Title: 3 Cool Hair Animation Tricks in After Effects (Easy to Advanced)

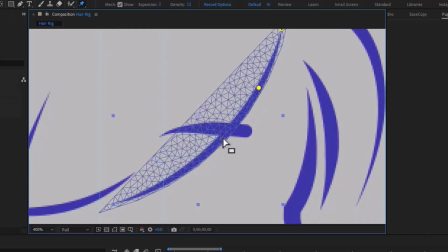8:17 Now, we continue placing the rest of the pins aligned the cluster. I press the U key and delete the first pin's keyframe.
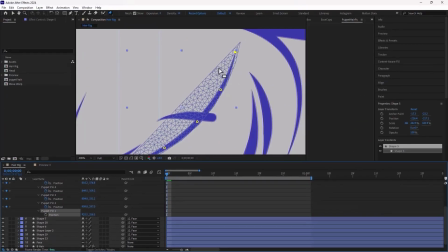8:26 This way, the pins won't be affected by any movement and will stay fixed in place.
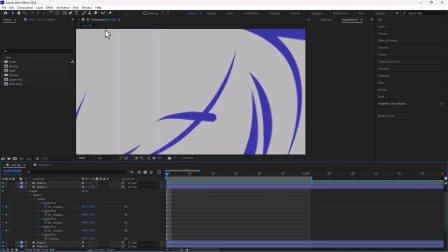8:32 Next, just like the previous script, we run our new script. But first, we have to make sure the layer is selected. In this script, we don't need all the puppet pin keyframes to be selected anymore.
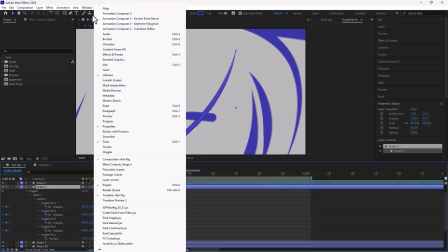8:47 It's enough that the layer itself is selected. Then we run the script. As you can see, a window pops out for us.
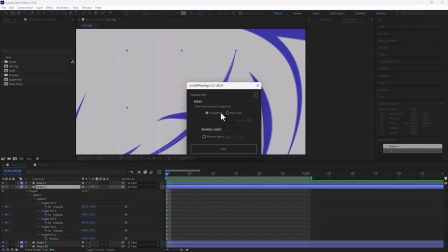8:54 In the first settings, we need to enable the Puppet Pins option. You can also click Rename Layer, so it automatically names the layer hair based on its number. This way we know our hair layers have names that are different from the other layers. Then we hit Run.
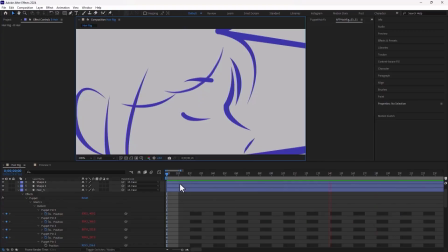9:11 If we play it, we can see this hair moving nicely. We can also tweak some settings in this panel. Besides adjusting each layer individually,
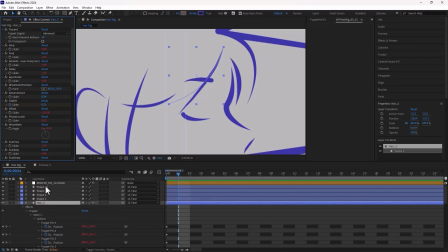9:28 the script also creates a new layer called Master HR Controller which controls all the hair layers at once. Through this layer, we can adjust some settings for all clusters together. And this makes our work much easier.
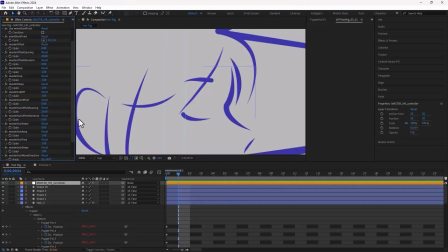9:43 We can apply this script to all hair layers and then adjust everything just through this master layer. So, before applying those adjustments, I pin all the hair layers first. Then apply the scrape to them and move on to exploring the scrape settings more.
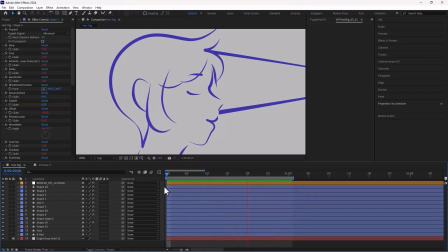9:59 Alright, I've pinned everything and applied the scrape to all layers at once. But as you can see, the hair is moving a bit chaotically and we don't want that. To fix this and give some order to the hair, making it look like the wind is blowing, we We use the master controller layer and apply some settings.
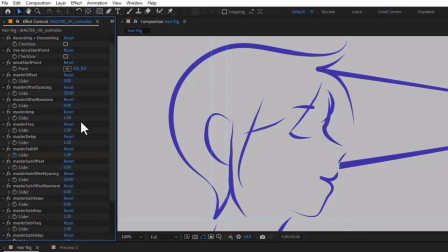10:18 One of these settings is master amp. It controls the amplitude or range of the movement for all layers. For example, I lower master amp from 1 to 0.6 so we can see the effect. As you can see, the movement intensity of the layers is now much lower.
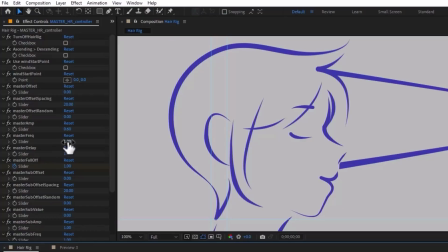10:37 I also lower master freak to reduce the speed of the hair movement, setting it to 0.8. The next parameter is master delay which controls the delay in the movements of the layers. I reduce it to 0.2. This way the delay between layers is less and the animation looks more appealing.
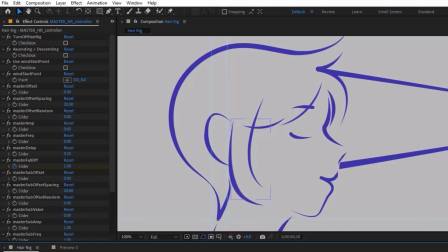10:56 However, the hair layers still aren't fully in sync and move a bit messy, so I reduce master offset spacing to 10.
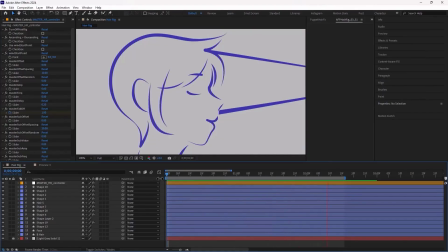11:08 Now if you play it, you'll see the timing between the hair layers is much tighter, making them move in a more coordinated way and the result looks much better.
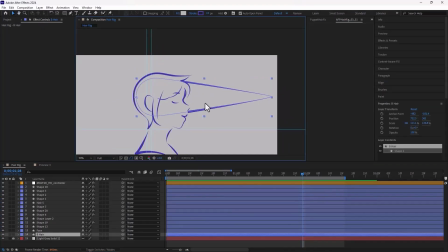11:19 Now let's move on to the hair at the back of the head. To animate this hair, it's better to put it inside a separate pre-comp.
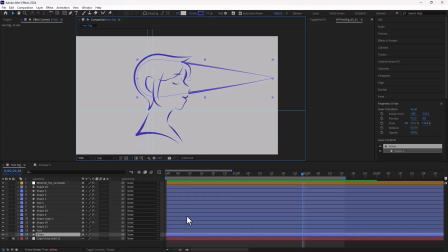11:27 This makes it easier to move later if needed. Another reason is that we already have a master layer where settings affect all layers and we don't want to impact it.
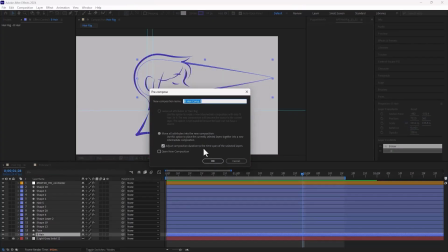11:38 I put this layer in a new comp using Ctrl-C. Alright, to start, we first place the pins.
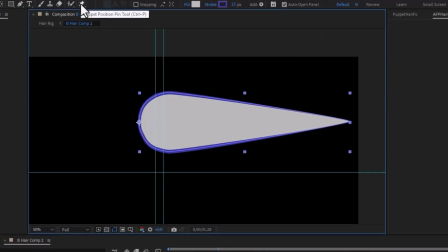11:45 I select the layer and pick the puppet pin tool. Now I start creating the pins.
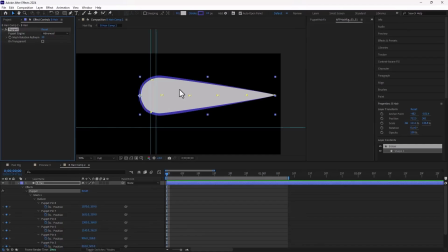11:56 Now that everything is set on, we just need to apply the script. But before that, I'll delete the keyframes of the first three pins.
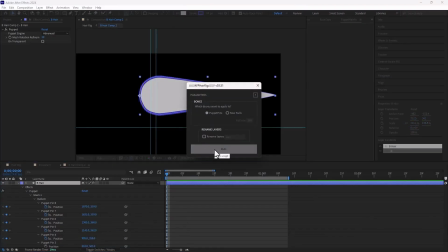12:07 Then I select the layer and apply the script from this panel. If we hit play, we'll see a basic animation like this.
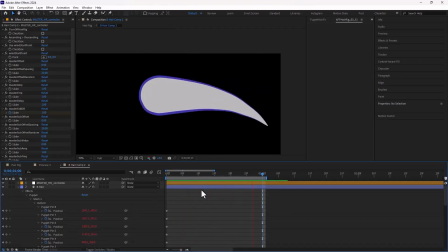To make the hair animation have more wave, we need to work with two parameters.